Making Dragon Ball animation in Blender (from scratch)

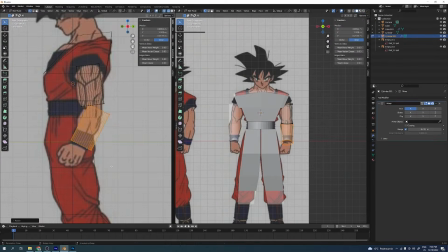0s
Let's start by creating the base of the model. First, I'm blocking in the basic shapes, already keeping in mind the gesture of the character.
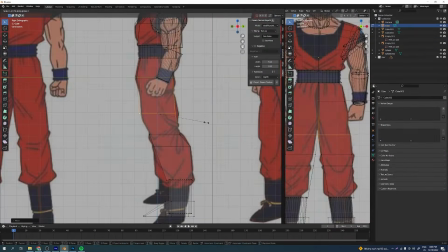7s
I'm also checking the reference from various angles.
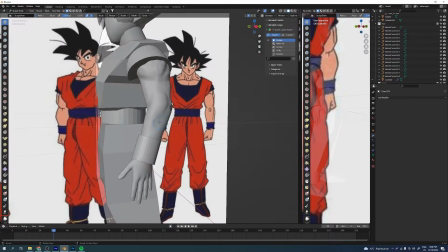11s
When I was happy with the blocking, I went into sculpting, trying to define the forms the best that I can.
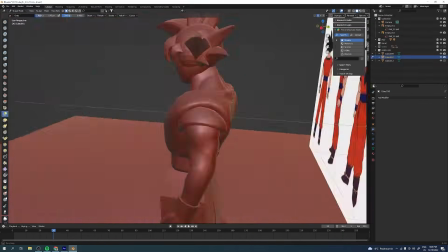17s
This process took few hours at least, so we're gonna speed it up.
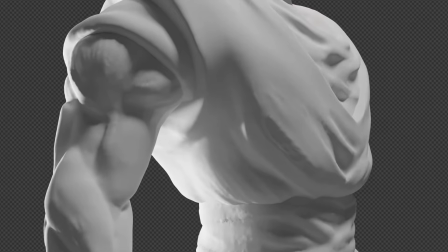25s
Now we've got something that actually looks like Goku. I'm pretty happy with the result, so I guess we can keep going.
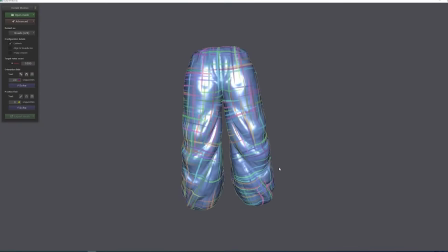32s
Retopology, everybody's favorite, but I don't think we need the industry standard level here.
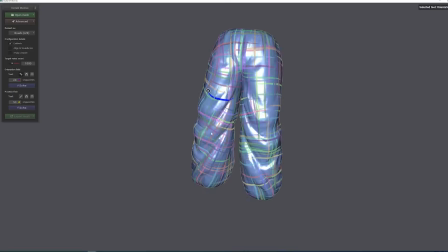38s
That's why I've used free retopology tool called Instant Meshes. It lets you determine the flow of edge loops by sketching direction lines on the model.
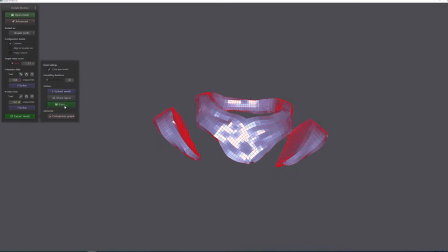47s
Probably could do better at this stage, but there's still so many things to do, so let's go.
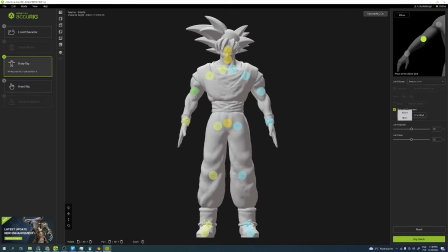52s
Now another lifesaver. Thanks to Akirig, I've saved lots of time.
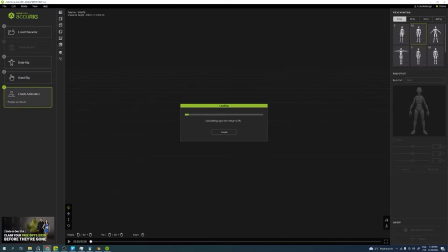58s
Similar to Mixamo, all you've got to do is drag points on specific joints of the body and the software will do the rest.
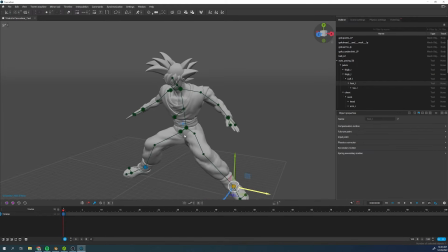65s
For the animation, I really wanted to try Cascadeur.
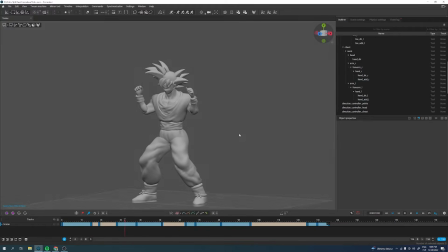69s
After messing around a bit, I've realized that the autophysics function works best with stuff like running, jumping, and not really when your character stands in one place. Still, I'm pretty happy with the result.
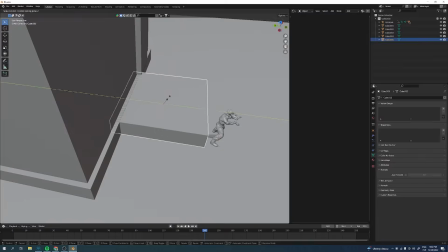82s
Making the model of Kama House was probably the most relaxing stage of the whole process.
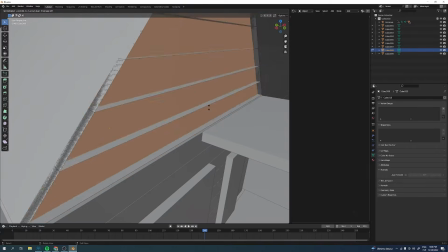87s
I didn't really care that much about topology or UV mapping.
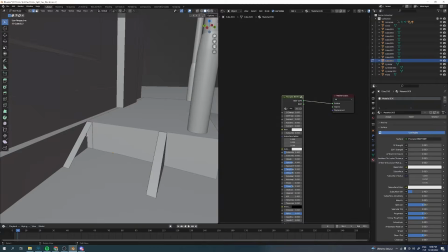91s
The whole thing was supposed to be cel shaded, so I didn't trouble myself with complex shaders and texturing.
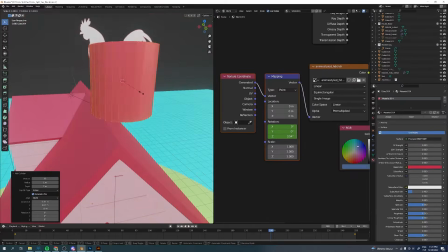99s
The main goal was to get the shapes and proportion right.
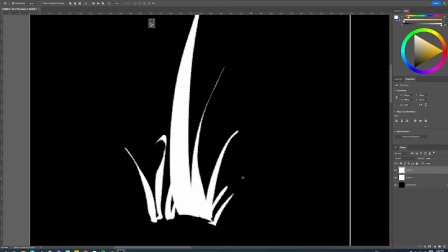103s
At this moment the environment still seemed a bit dead, so it was a great time to start working on foliage.
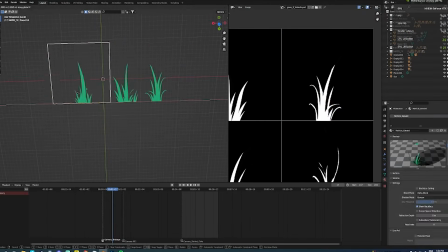110s
Instead of making every grass strand separately, I painted a few variations of grass groups in Photoshop,
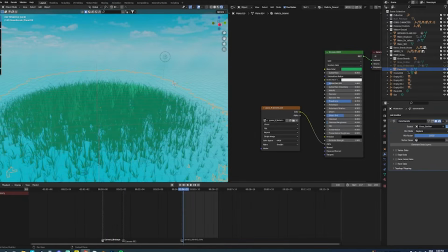116s
and then I just used that in Particle System to make an oval shaped grass field, which then was just used as an instance and duplicated around the scene.
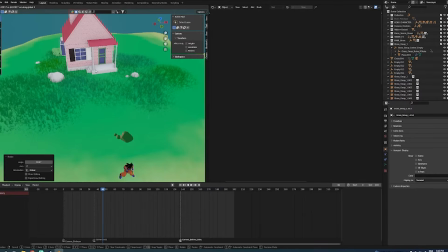124s
It's a great way to save memory in your project.
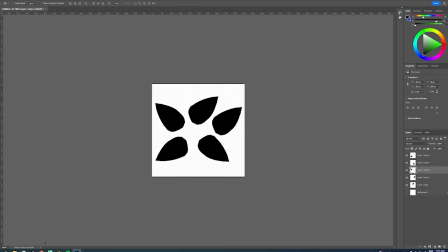128s
I found a great tutorial by Lightning Boy Studio how to create a Ghibli style bushes and trees in Blender.
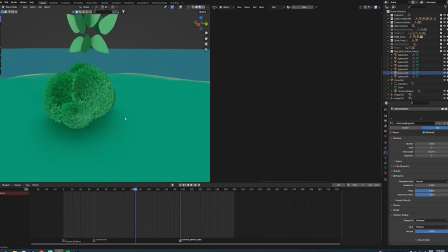134s
I really suggest checking his channel. He's got some amazing tips on cel shading and creating cartoon looking scenes in Blender.
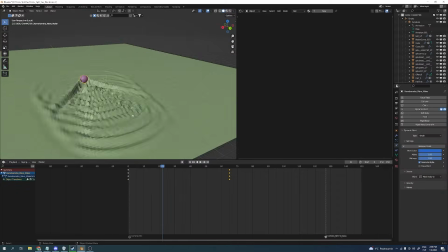142s
It took me a lot of time to figure out how to make the water the way I wanted.
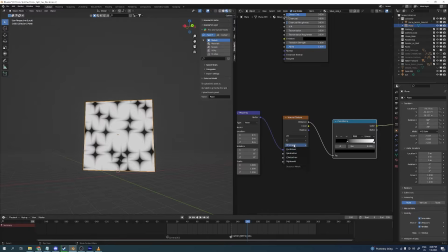147s
I started over probably 5 times, and it was really the most challenging aspect of the whole project for me.
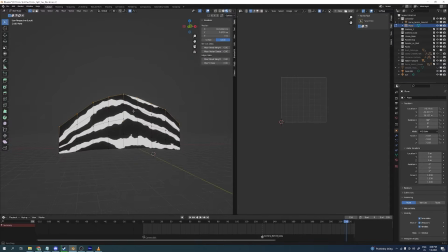154s
It was a lot of trial and error. I messed with different shaders and experimented with some crazy ideas.
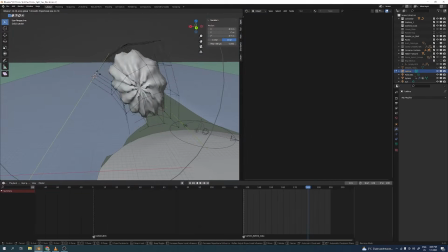160s
Finally, I settled on making a spherical water shape, which then was displaced with lattice modifier.
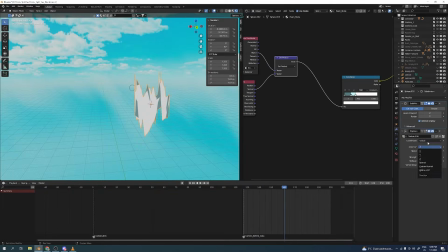167s
To better connect the water with the ground, I made a simple foam piece which was animated with a displace modifier and a noise texture.
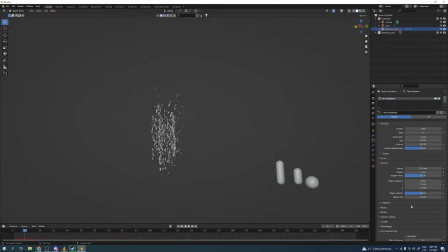175s
For the big splash of water at the beginning, I used a particle system that started with a capsule object as a source.
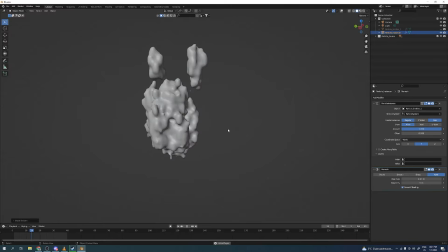182s
Then I combined all those particles into one big organic shape.
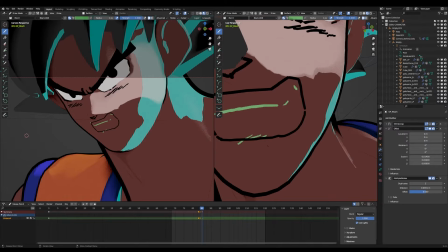188s
I've sketched the face with grease pencil, and then I've added few different frames to make the animation of the mouth.
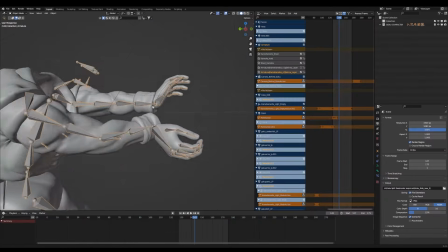196s
I wanted to make a shot with just the arms visible.
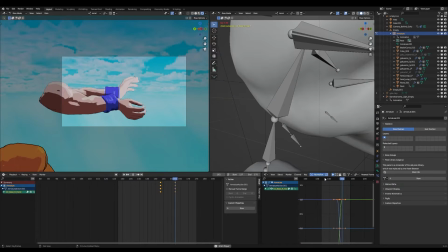200s
Unfortunately, the rig had its flaws, so I had to hide everything that got in the way and then bring the arms closer together.
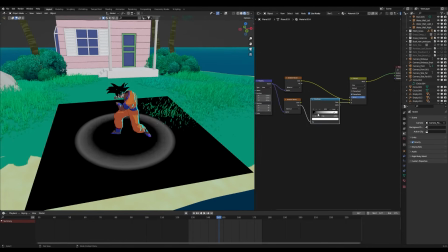208s
The scene, character and the animations are done. Now we need some visual effects.
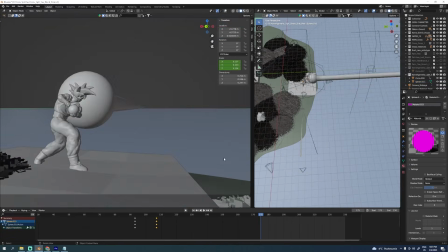216s
Kamehameha is just a cylinder with animated wave texture and 2 planes with animated Voronoi textures.
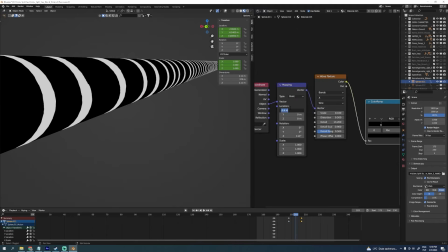223s
Later I'm gonna use that black and white footage as a mask in After Effects to make the final effect.
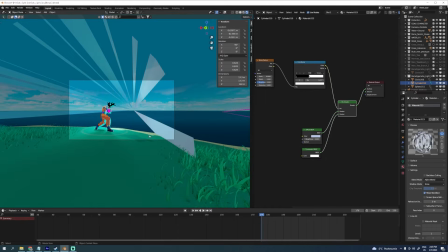229s
To make the final shot a little bit more dynamic, I've added the speedlines effect.
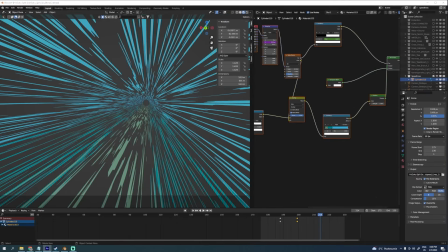234s
Then I've added a color gradient to make it fit the environment. I've also added a secondary black speedlines layer.
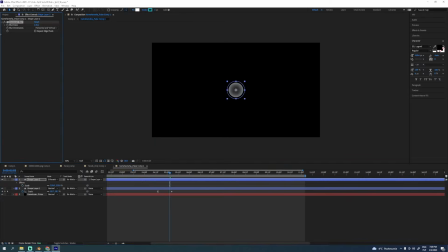242s
Now the final touches. I'm adding more pulsing effects, light streaks when Goku charges his beam.